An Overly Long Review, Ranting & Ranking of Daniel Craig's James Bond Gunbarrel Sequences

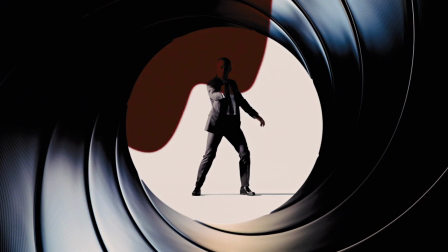I guess I like the details and the lighting, and hey, it fades away into an iris of the Binder logo,
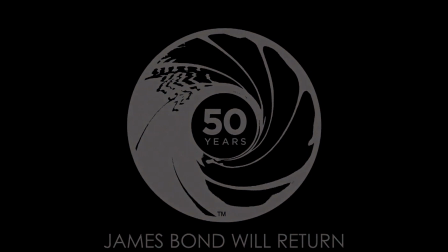which was repurposed with the 50th anniversary symbol, so yeah, maybe it would have felt weird fading from this design to this design again.
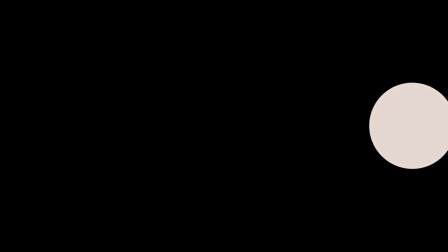The blood comes down in much the same way that it does in quantum, i.e. far too quick for my taste, but I think Craig's performance is much improved. He no longer walks like he's Piers Morgan leaving his own breakfast show, but rather strolls along, maybe a little bit too casually.
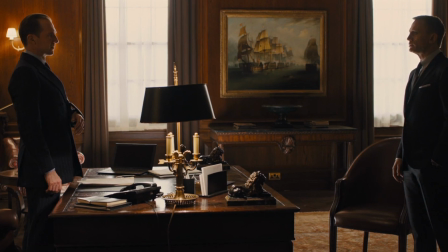He isn't doing much of a good job of hiding that gun either, but the final shot and pose work very nicely.
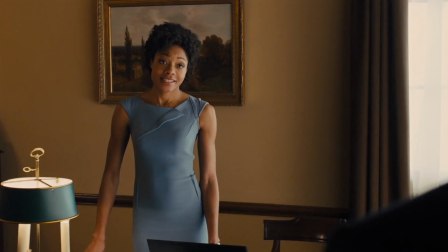As for the sequence playing at the end of the film,
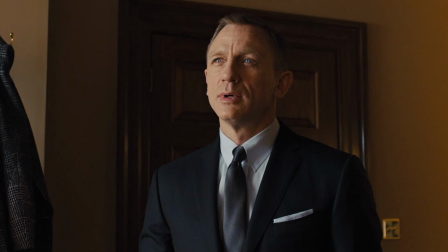again it makes somewhat thematic sense given how the ending of the film plays out with recurring characters Moneypenny and Q back in the series,
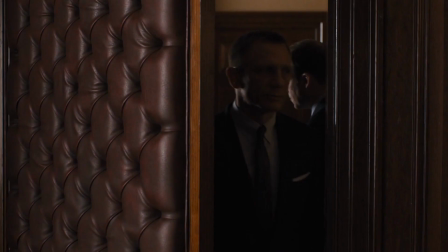Bond heading into M's office through a padded door to receive his next mission,
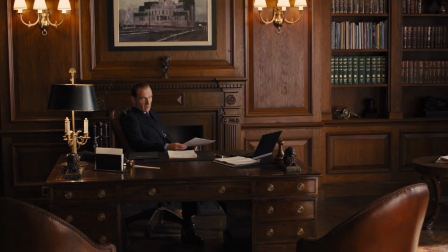just like the old days it feels like it's something of a capper on a spiritual prequel story of
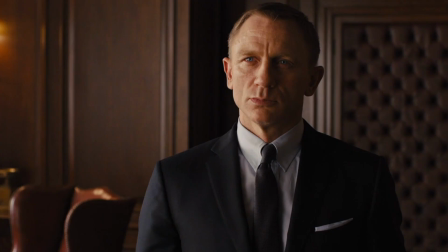sorts for James Bond and ending with the gun barrel kind of signifies that it's going to be back to what we know the series to be from now on, right? Alternatively, I'd just kind of come around to the idea that, okay, new tradition from here on out. The gun barrel comes at the end of the film. Fine, I can roll with that. But then in the lead-up to Spectre's release, the rumors started swirling that it was actually gonna be back at the start of the film again. You must be pretty excited for this, huh? Excited? That's putting it mildly. It's been 13 years since I've seen those dots move across the screen.
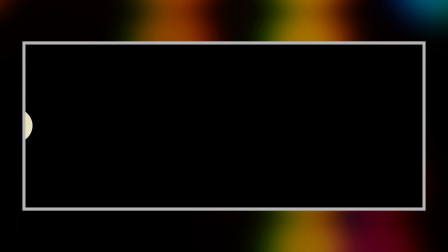Can I switch seats with you?
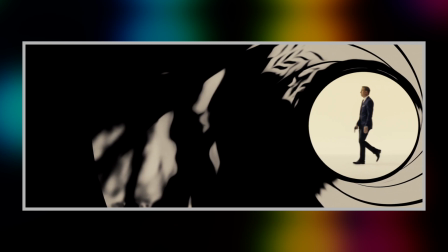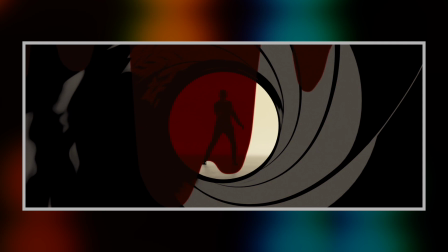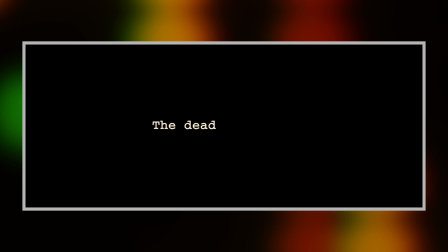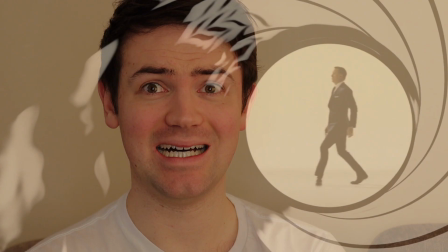Well, you finally got what you wanted. I'm very happy for you. Why did they make it look so flat?
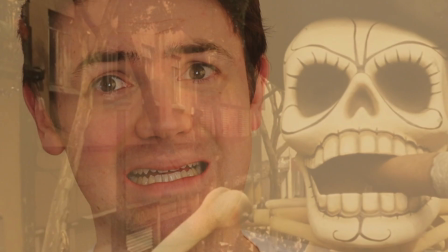Why is Craig swinging the gun around for all to see? Why are they still using that fast blood drip? Why didn't the iris move around before opening up on the first shot?
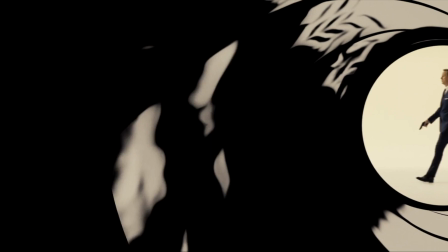How have they forgotten how to do this? Conflicted is the best word I can use to describe Spectre's gun barrel sequence for me.
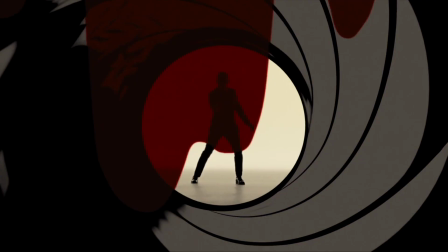Hooray that it's at the start of the film, and I love that they've gone back to using the Maurice Binder graphic, but how could they leave it looking so flat?
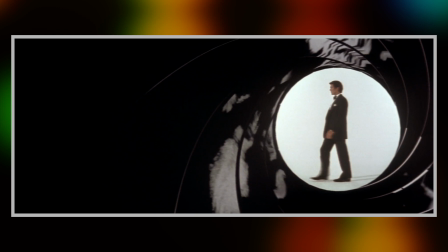The modernizing of this graphic that took place during the Pierce Brosnan era was absolutely perfect.
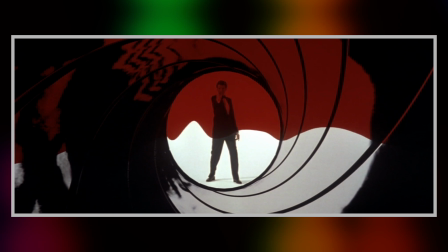The design of his gun barrel was such a perfect modernization and to be completely honest it's aged wonderfully. You could still use this same thing today and it'd look great.
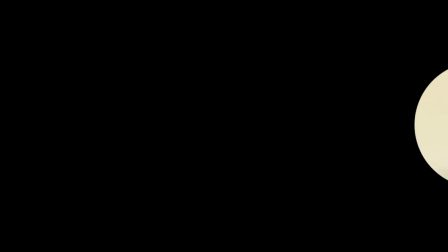I guess maybe they wanted to arc back to the very original gun barrel where it was just like a still image but then why break from so many of the other traditions.
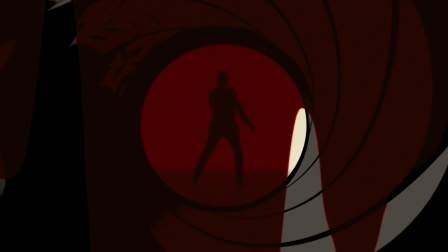I've never been a fan of how the lighting adjusts to just make Bond a silhouette before the blood starts dripping and that element
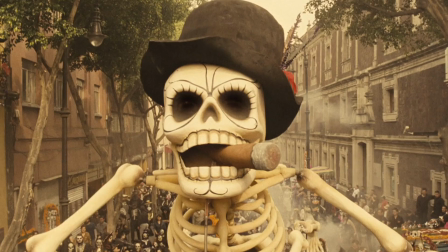has always felt a bit unnecessary to me and I'd have preferred it if the iris just kind of opened up on the first scene of the film rather than fading
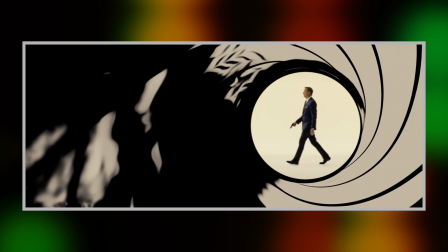to black so that we can have this awful pretentious text to begin the film. As for Craig's performance, I like the timing, I like his final stance better than the previous two,
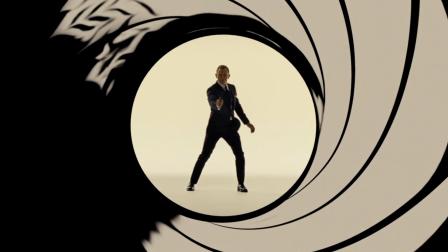but what the is he doing waving that gun around all laxy-daisy like this? He's supposed to be a covert operative, for goodness sake. But hey, we were close, right? Look, I know it's two steps forward, one step back with these things, it seems, but surely going into Craig's fifth and final 007 adventure, they were gonna give us, surely they were gonna give us a quintessential James Bond gun barrel, right? Oh Christ, here we go again. Don't worry, I'm a changed man now. No, I really don't care, after all these years I do not care if it's at the start of the film or not.
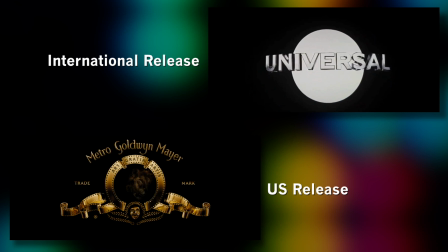Oh thank god they put it at the start, thank god! First of all I want to talk about the fact that we actually have two different versions of the gun barrel for this film.
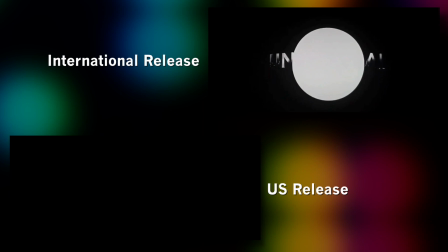The American release version is probably the most conventional, where we go from the logos to the dots coming in from the left of frame,
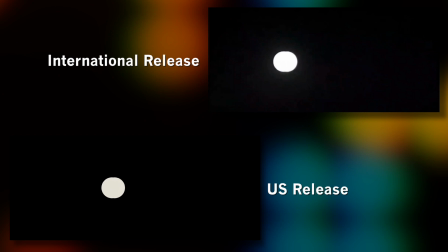but for the international release, where the Universal logo also plays at the start of the film, the Universal globe fades away to become a white dot, which leaves to the left of the frame to come back smaller and then continue along as the US release does.